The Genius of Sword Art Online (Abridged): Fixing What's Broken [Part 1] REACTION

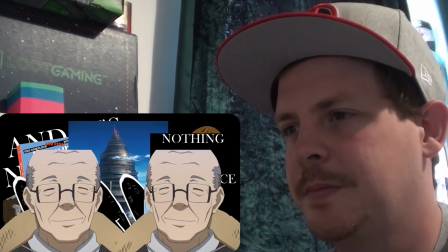[16:32]
this guy from the fishing arc talks about soy sauce do you remember this guy from the fishing arc do you remember the fishing arc neither does sao abridged
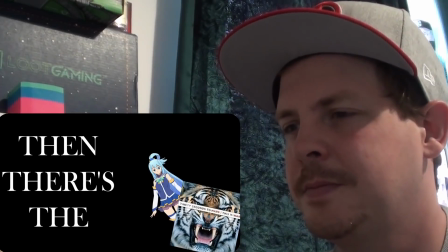[16:40]
and it's better for it then there's the op my god does this series have a stellar op yes jeff isn't going to want to fuck
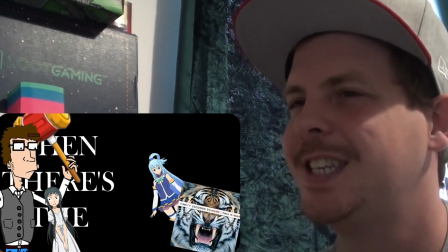[16:48]
it but he's also not going to want to beat it hard enough to make small children uncomfortable like he did with the ops of sao proper if nothing else the op is
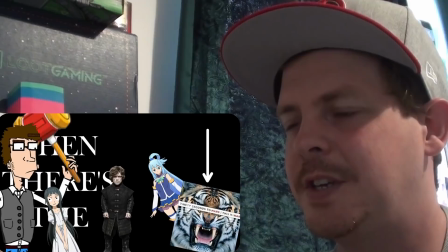[16:55]
short and well edited with a fantastically chosen theme song that actually plays during the final fight against Kaiba.
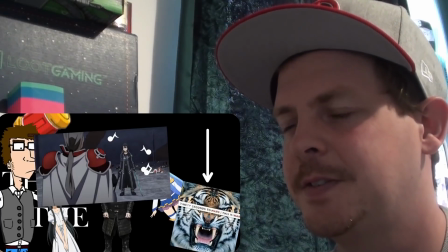[17:02]
I don't know how SAO managed to fuck up the most obvious and badass anime trope of all time,
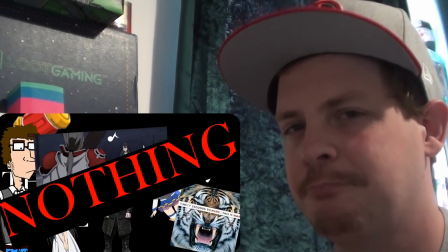[17:07]
but there is nothing more hype than hearing the first bars of the opening theme song play while the main character and the big bad evil guy stare each other down.
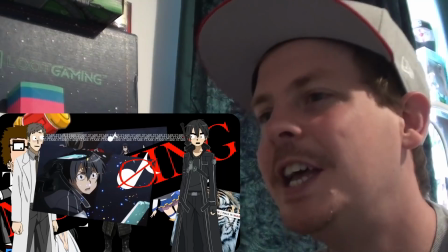[17:16]
And then the way the music abruptly cuts out when Kurt's sword breaks on Kaiba's shield really sells
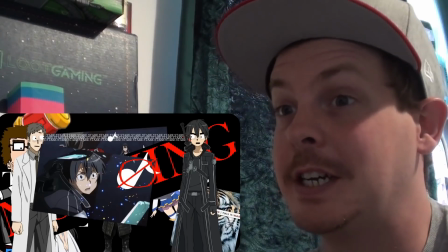[17:22]
his desperation and the sense of defeat he feels that having finally been and bested when so much was on the line.
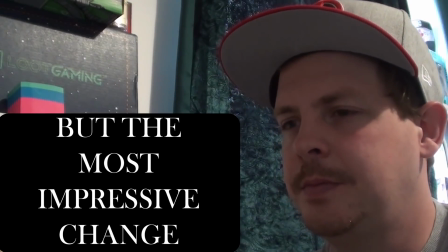[17:28]
But the most impressive change to me is the subtle edits made to animation in the series.
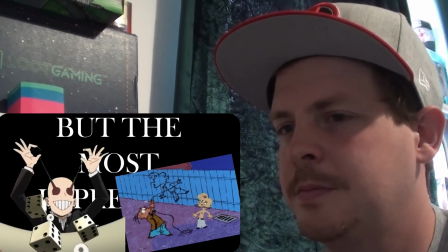[17:33]
And I'm not talking about making characters roll their eyes or the addition of new characters.
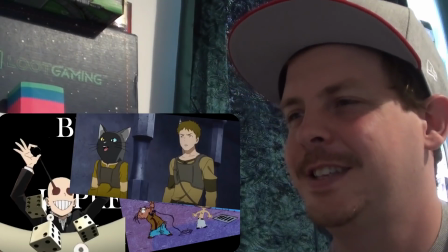[17:37]
I mean the minor tweaks that don't do anything to make the episode funnier, but that seriously improve the quality of the show overall.
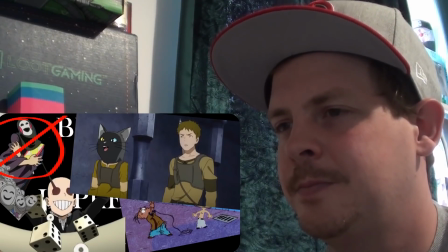[17:45]
The best example of this is the fight between Yui and this sentient Halloween costume.
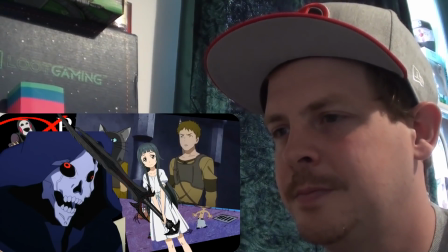[17:50]
When Yui summons her sword in SAO proper, it's a little girl with big sword moment. And that's fine, but the idea of an unstoppably badass nine-year-old girl is kind of tired at this point,
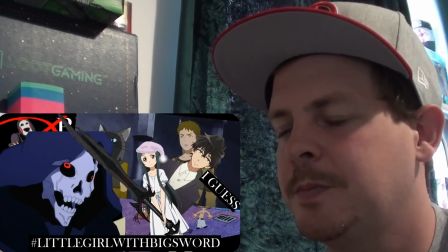[18:01]
and it doesn't tell the viewer anything new about Yui, except that she can summon a big sword.
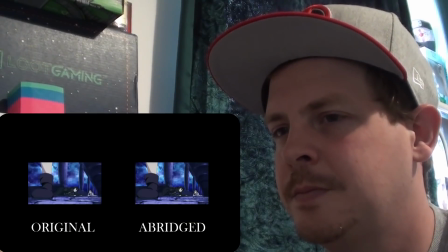[18:06]
When this scene happens in the Abridged series, there's this cool distortion effect that really sells the idea that she's hacking into the system to gain access to powers that she shouldn't be able to use.
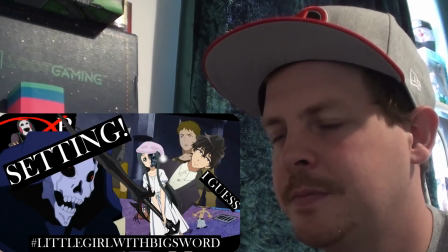[18:16]
It takes advantage of the setting and Yui's identity as an AI, while creating a link between this scene and the one where she explains that the system is going to delete her code.
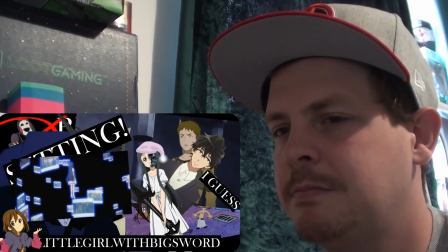[18:24]
This animation tweak didn't have to happen. Nobody would have expected it to happen, but they did it anyway because they knew it would improve the show.
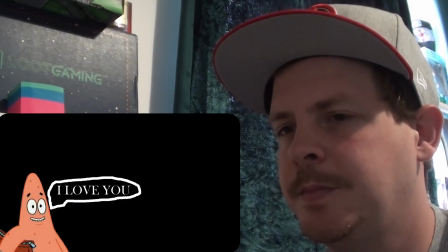[18:33]
And that's the really special thing about SAO Abridged.
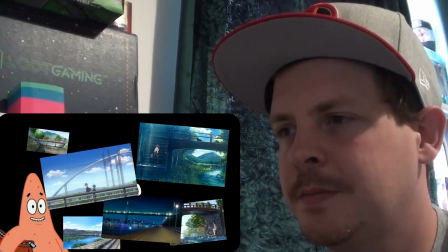[18:37]
There are so many lazy Abridged series out there trying to cash in on the popularity of the trope, and almost none of them do anything to improve on their source material.
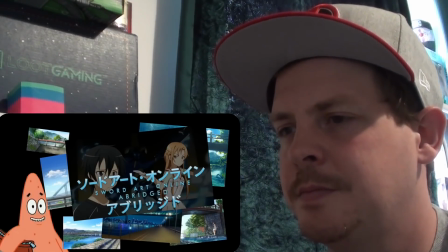[18:46]
SAO Abridged clearly comes from a place of deep respect for what Sword Art Online could have been.
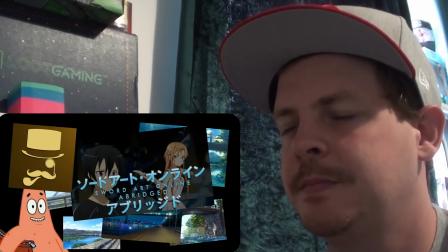[18:51]
And the creators go above and beyond to make good on all of the promise that aincrad
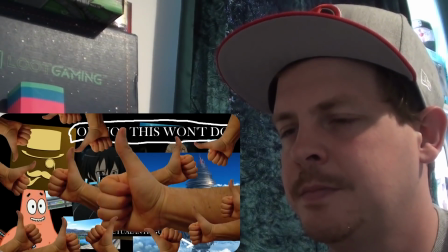[18:56]
had and i'm glad they did because i wanted to like sort out online i think most of us wanted to like sort out online and now thanks to something witty entertainment
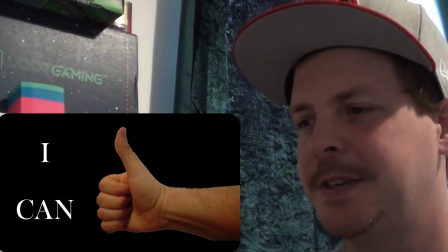[19:04]
i can happy 20 000 subscriber
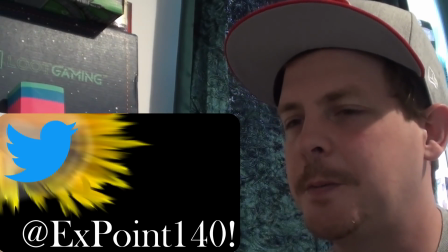[19:09]
special everybody i opened a twitter you know i really want to do something cool for these subscriber milestones but damn it you're subscribing faster than i can celebrate anyway about my next video i normally try to put something out every two weeks but the next video might be a bit later since i'm
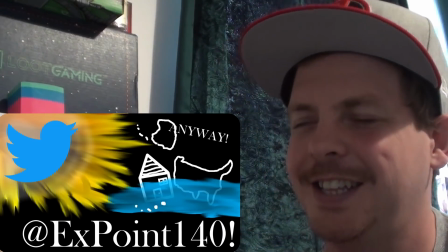[19:24]
moving to a different house in a different country across the ocean so i might be a bit too busy in the next few weeks about the beautiful dysfunction
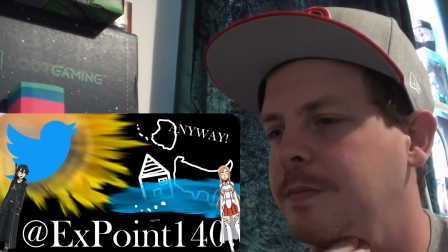[19:32]
that is kurt and ass's relationship so since we might have a tiny hiatus i figure it's time for a challenge as you may know we
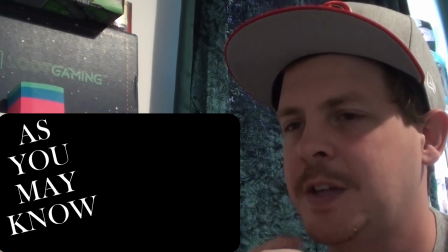[19:40]
are currently locked in a one-sided fight to the death with pedantic romantic and i want to win in those
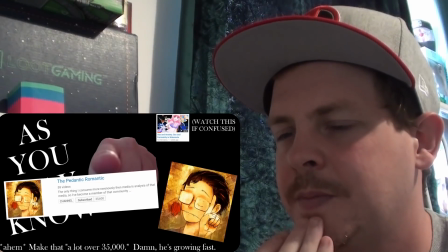[19:46]
three weeks that means a little over 34,000 subscribers before my next video goes out.
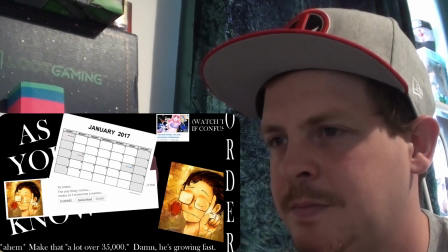[19:51]
It's a tall order, but if you do it, weekly videos all through August. I can't do it in July because of the whole moving contents thing.
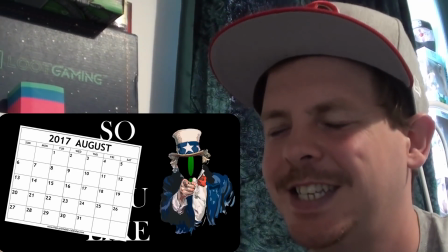[19:58]
So if you like me, if you like content, if you like the month of August, subscribe to Explanation Point.
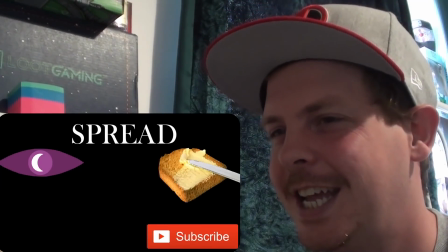[20:07]
Succumb to Explanation Point. Spread the word of Explanation Point.
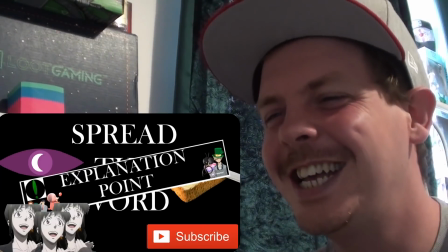[20:13]
Share my Explanation points. Share. Explanation points.
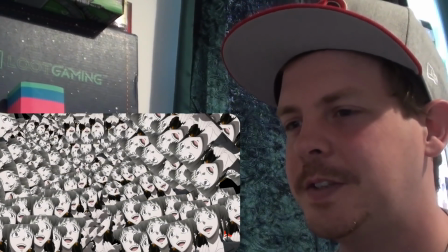[20:19]
Explanation points. Explanation points. Oh man. Explanation points. Explanation points. Point points. Until next time, this has been Explanation Point. Signing the waiver before the big fight with Pedro. That was cool. Thank you guys for suggesting that. Do you know what's really cool as well? Watching these videos.